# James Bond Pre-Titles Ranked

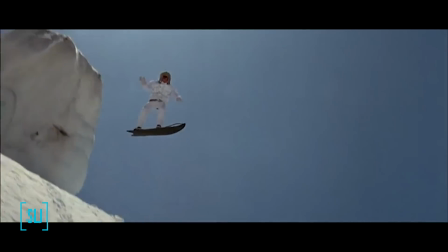The first is that stupid song, which ruins some great action.
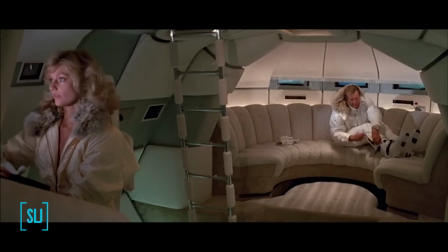The second is that the coda with Bond in the sub with the woman feels half-hearted and so routine.
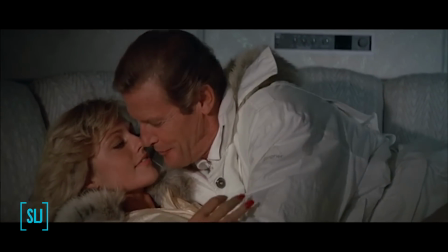It's not nearly as charming or sexy as the film thinks it is. Putting those 2 things aside, I really like this sequence.
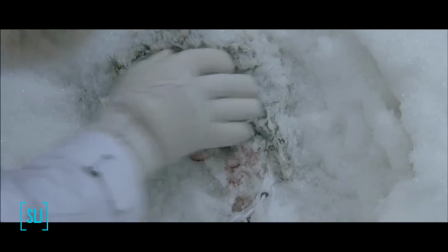Bond finding the body of a fellow 00 and the somber nature of the moment is welcome.
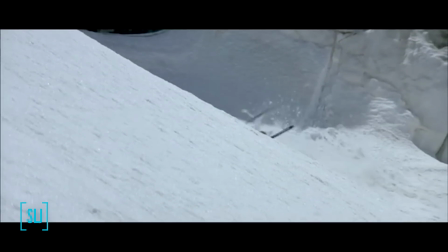The ski action is solid, and I like how it's markedly different than previous Willy Bogner sequences, both in the way it's shot and how it's staged.
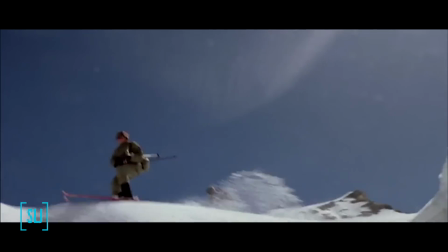I love that Bond progresses from skis to snowmobile to snowboard and finally on foot.
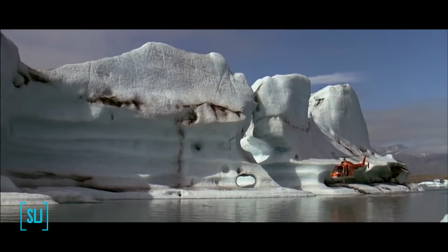This is a great way to keep the scene building. And it introduces the best piece of music in the film with John Barry's excellent action theme.
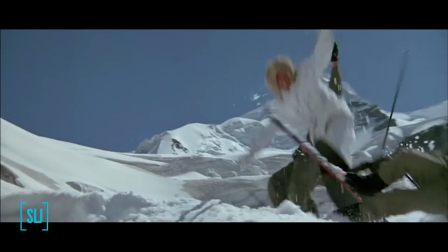Man, if those 2 hang-ups of mine weren't here, this one would be a lot higher.
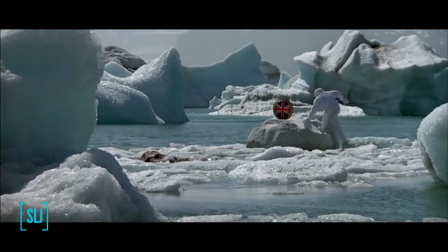But while I can somewhat forgive the coda and the sub, I mean,
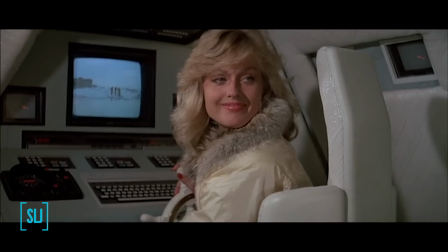I don't like it much, but I can see how others might, given that it's a very Bondian situation.
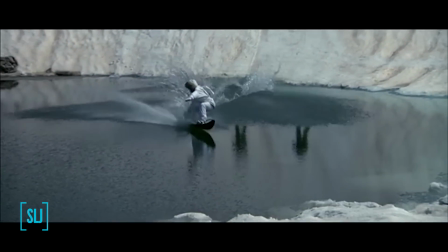The attempt at humor is really hard to look past.
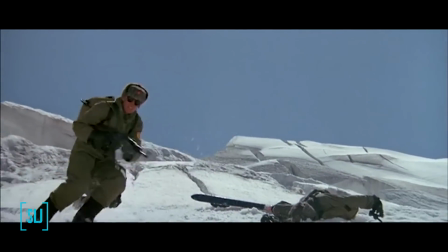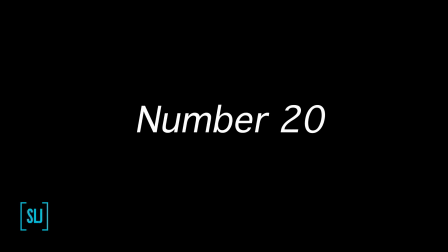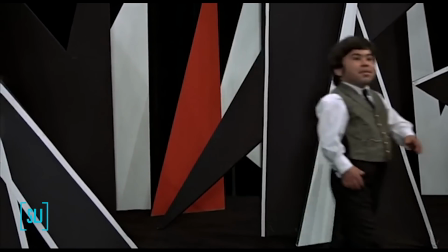Bravo, Monsieur Scaramanga. You've done it again.
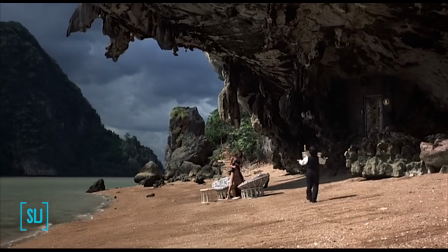One of the better non-Bond sequences, Golden Gun's opening focuses on building up the main villain, and it's a good choice.
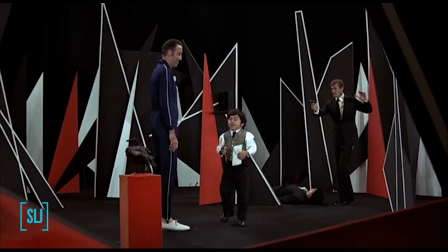The funhouse is established, as well as Scaramanga's character and his and Knick-Knack's strange rivalry, all of which will play a part in the finale.
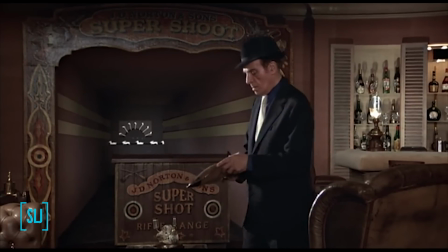It makes for a great bookend to the film, and I love seeing a gangster put through the ringer in such a strange and fantastical place.
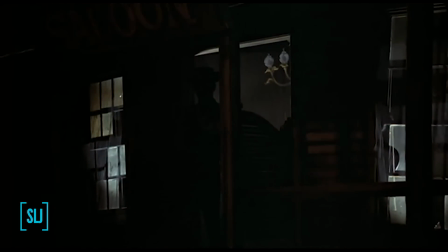It's filled with misdirection and jump scares so as to get the contender to empty his clip.
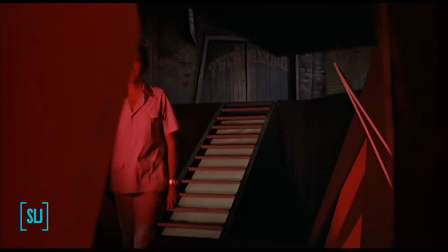This fits perfectly into Scaramanga's tendency to not play fair and fabricates for him an edge he doesn't actually earn.
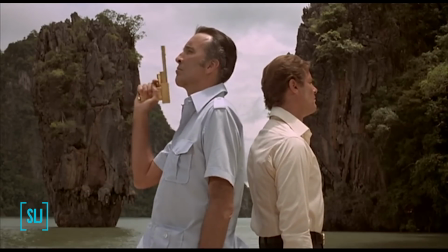Don't get me wrong, I still believe Scaramanga would have bested most other gunmen in a fair duel,
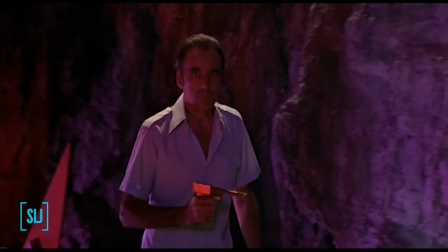but I love seeing this arrogance in his supposed supremacy is his undoing when Bond steps into the ring later.
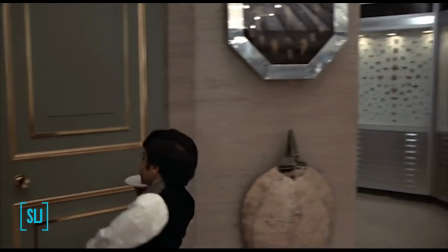My gripes with this sequence are with some of the presentation.
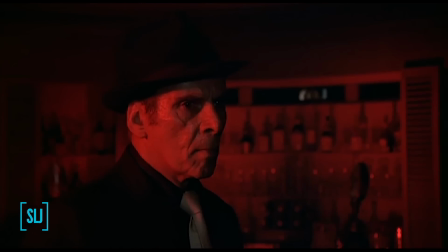How come it seems the gangster can't see exactly where Scaramanga went nor see his hand go up for the gun cage?
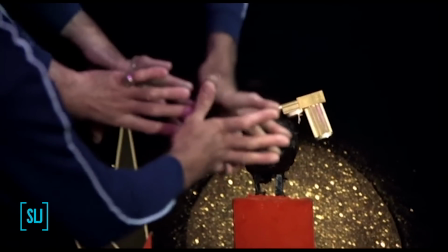Plus, the insert shot of Scaramanga going for the gun in the mirror is a little odd when mixed in with the rest of the footage.
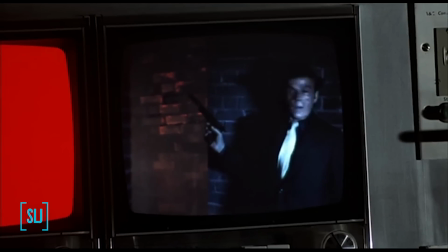All that said, this is a solid opening to the film,
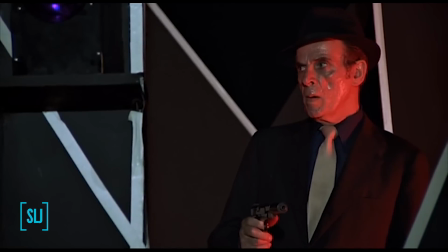and had the rest of the movie resembled the fun of these cat and mouse games in the funhouse, I probably would love the film even more.
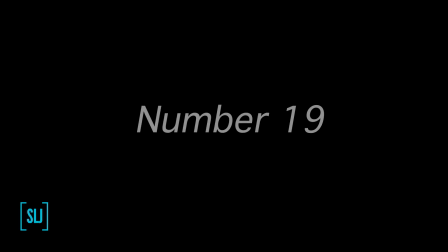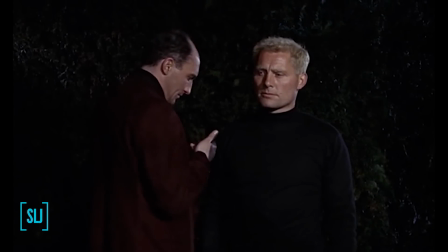Exactly 1 minute 52 seconds. That's excellent.
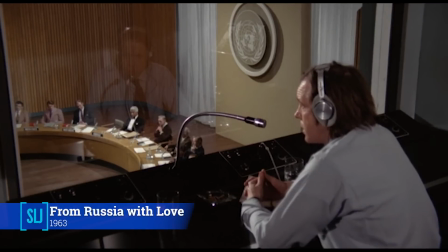Now that we've gotten through the more iffy or flawed openings,
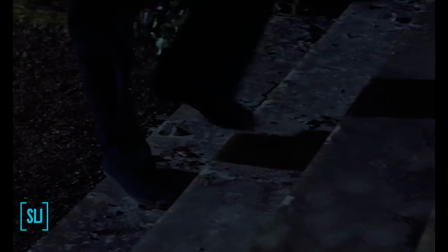we are squarely in the group of scenes where I could see any of them being in a top 10 list, and the only reasons some aren't are mostly personal hangups,
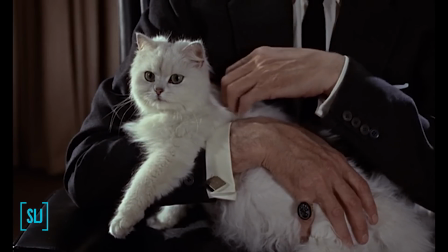nitpicks, or preferences. From Russia with Love was the first Bond film to open with a pre-title sequence, and so there was no precedent to compare it with.
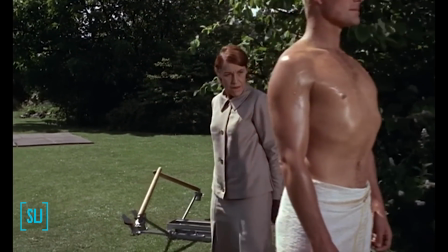Much like Golden Gun, it focuses on setting up a villain and his skill set before the eventual confrontation with Bond, and I love how economical this scene is.
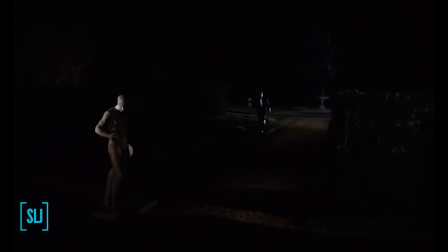There's no fat to be trimmed here, and it's very effective in its goals. It's basically the fact that so many other great sequences came afterwards that just does not rank higher.
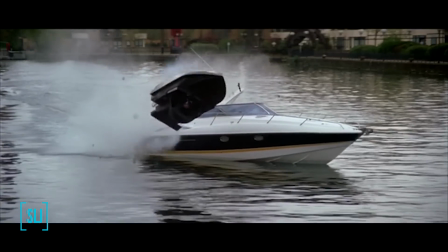As much as I love cat and mouse games, I'll always prefer some stellar action. It just gets me more invested right off the bat.
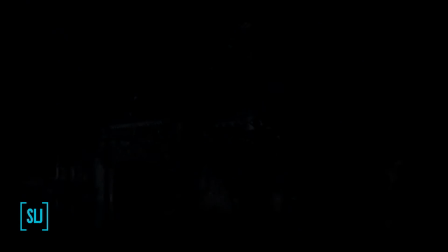Plus, I've personally always disliked how this film simply fades in and out of the sequence.
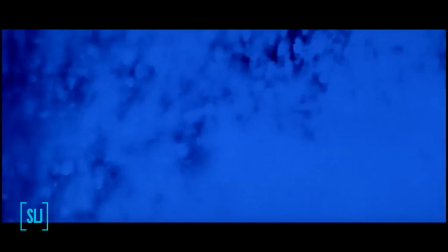Starting with Thunderball, all the pre-titles feel more natural in their integration with both the gun barrel and the opening titles, often with an iris out or a dissolve. Regardless, Russia has a solid opening that wonderfully signals what kind of film this is going to be.
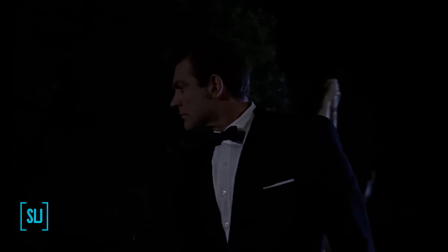Madame, I've come to offer my sincere condolences.